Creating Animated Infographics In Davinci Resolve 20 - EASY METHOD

Animated infographics are literally everywhere, and you probably press on this video, hopefully because you want to learn how to do them yourself in DaVinci Resolve.
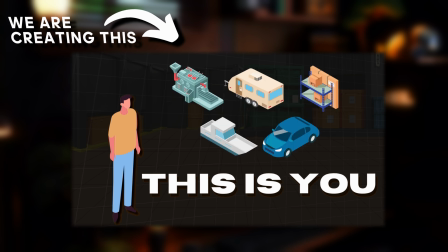0:08 This is you. If you have a car, boat, machine, RV, or any asset and you're running out of space, that's where we come in.
And after this video, you're going to be able to create infographics for yourself. And just so you know, the method that I use to create these with DaVinci Resolve is super, super simple. So I don't want to waste any more time. Let's get straight into the tutorial. Okay.
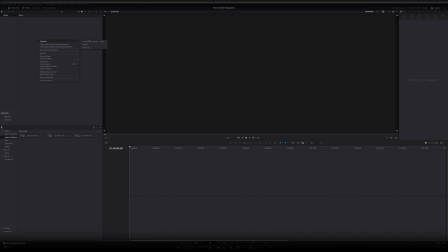0:28 Now that we are in DaVinci Resolve, let's do what we do when we start any new project, which is create our timeline and choose our resolution.
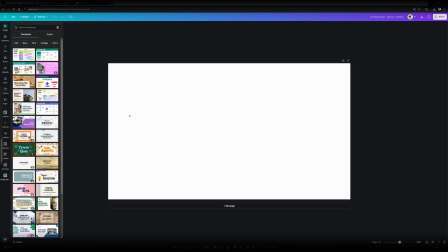0:37 Alrighty, so in terms of creating assets we need for the infographic, I am a really strong advocate of using Canva,
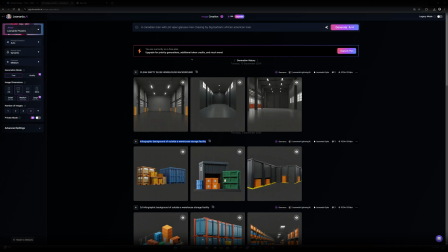0:43 with some help, of course, from using things like Leonardo AI, just another one of those like image generation softwares. I use this prompt to generate little warehouse facilities like this that I'm going to use for the infographic to create the setting.
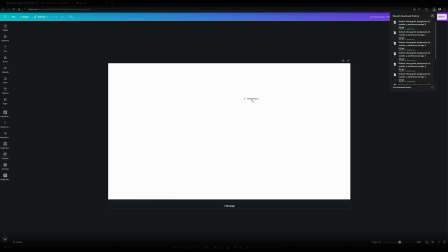0:54 So anyways, let's import these into Canva. So let's simply import our elements here that we generated using Leonardo AI.
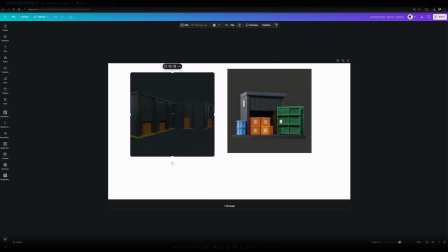1:02 Let's go ahead and go to background remover, and let's do the same thing for this one right here.
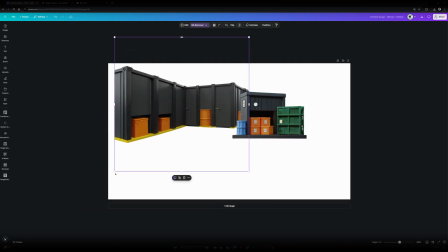1:08 And now let's just resize it similar to what we had in the infographic we created.
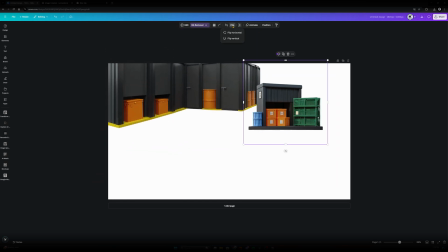1:14 Now, I don't like that this one is already facing the other way, so let's go up here and flip that. Let's increase the size.
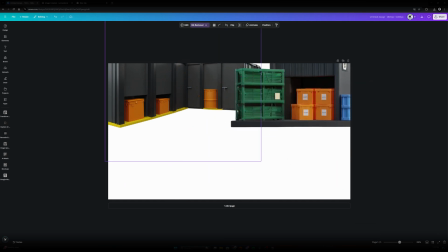1:19 Let's do something like that.
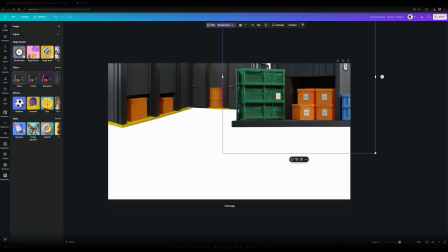1:23 And then let's go ahead and add some shadows by pressing edit in the top and then shadows right here. Let's press drop and increase the intensity and maybe just change the angle to the left side here.
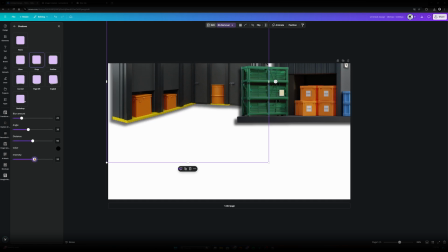1:35 And then let's go ahead and do the same thing right here. Let's increase intensity a bit and then reposition that.
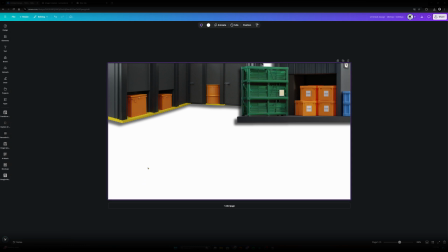1:43 And now let's go ahead and create the ground.
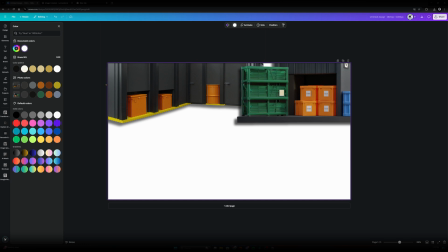1:46 We don't have to go too hard with this because we're going to create a grid and lower the opacity of the background anyways, so it doesn't have to be too realistic.
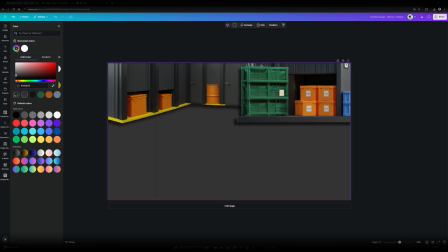1:53 Let's just pick some sort of gray, and then let's maybe add a bit of gradients.
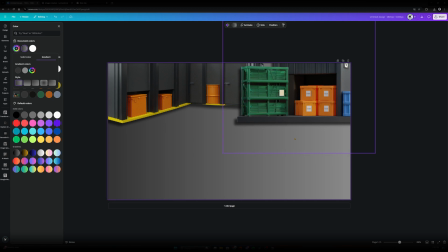1:59 Just like that.
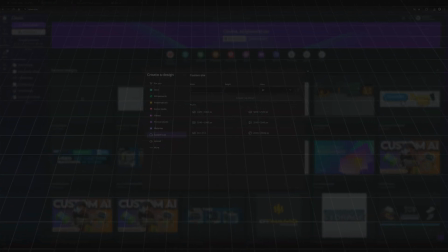2:00 So in order to create a really little trendy grid that has motion that a lot of other creators use, let's do something like this, 8,000 by 3,000.
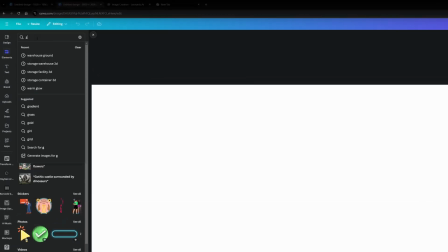2:08 Now that we're here, let's go ahead and search grid. We can use one like this.
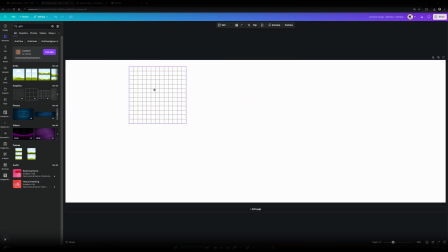2:12 And now let's figure out how to get this all the way across this entire workspace here. Connect it just like that. And then let's keep going all the way across.
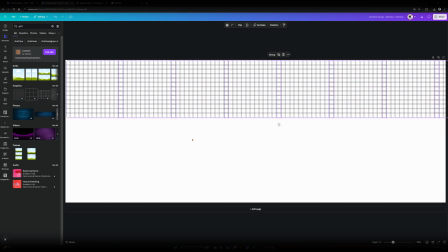2:26 Now that we have all these, let's select all of them, duplicate, and go down like this, and then do the same thing.
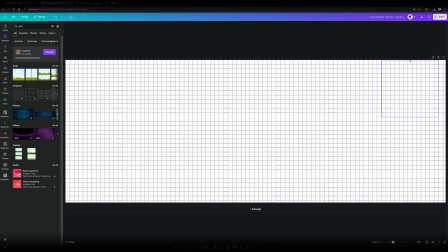2:31 And once we import this into DaVinci Resolve, you will really see how we get good motion out of this.
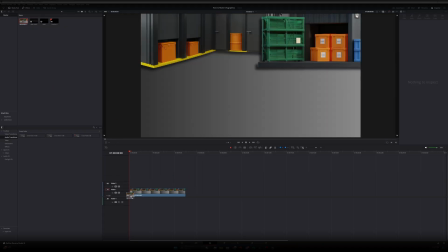2:35 Now that we have our background and our grid in DaVinci Resolve, let's go ahead and put the background in the timeline, and then let's put our grid on top of the timeline.
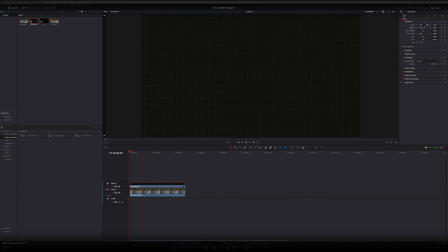2:44 Let's go ahead and position this to the way we want. We want to push this all the way to the far left on the x-axis, because then we're going to keyframe it and move it to the right to give it that little motion that you see commonly across creators. So in order to make the see-through and just enough where you still see the grid, let's go to composite and then go to add.
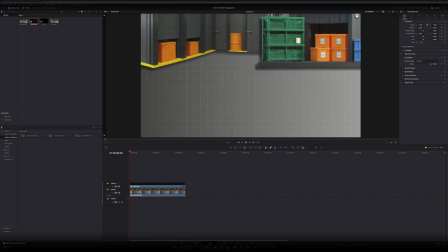3:01 Now let's go back to the background and lower the opacity, and now the grid's going to be a lot more visible.
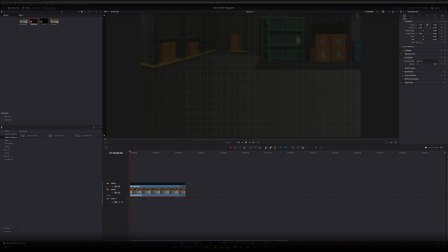3:06 Now let's manipulate the yaw a bit to give it some three dimension, but let's make sure that we do that on the grid, something like that. And now let's start with our keyframes. So what we're going to be keyframing is the X and Y axes at the start of the timeline, and then the yaw.
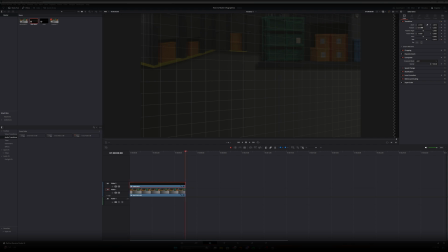3:24 Now let's move to the end of the clip, and let's move it only slightly to the right, and let's move the Y axis just a little bit, and then let's just move the Y axis. Or the yaw, just a little bit like that. Now let's see how that looks. All right, that's the background we're after. Okay, we're back in Canva. Now I'm gonna show you how to do this little intro section while we animate it.
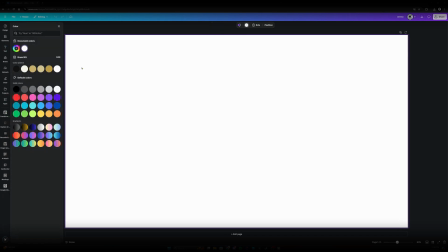3:45 And using Canva, it makes it really, really easy, and I love doing it this way. So first of all, let's just do a black background just so we kind of see what we're working with.
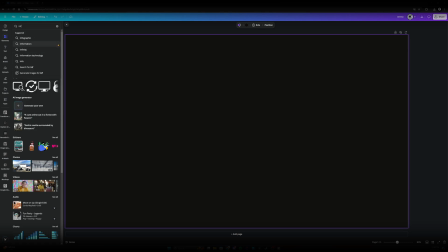3:52 Let's go over here to elements. Let's search up infographic person. What we can also search is isometric person. I believe this gives us better options to work with. As we see, there's quite a lot of options. Let's go with this person because this is the person that we used in the original video.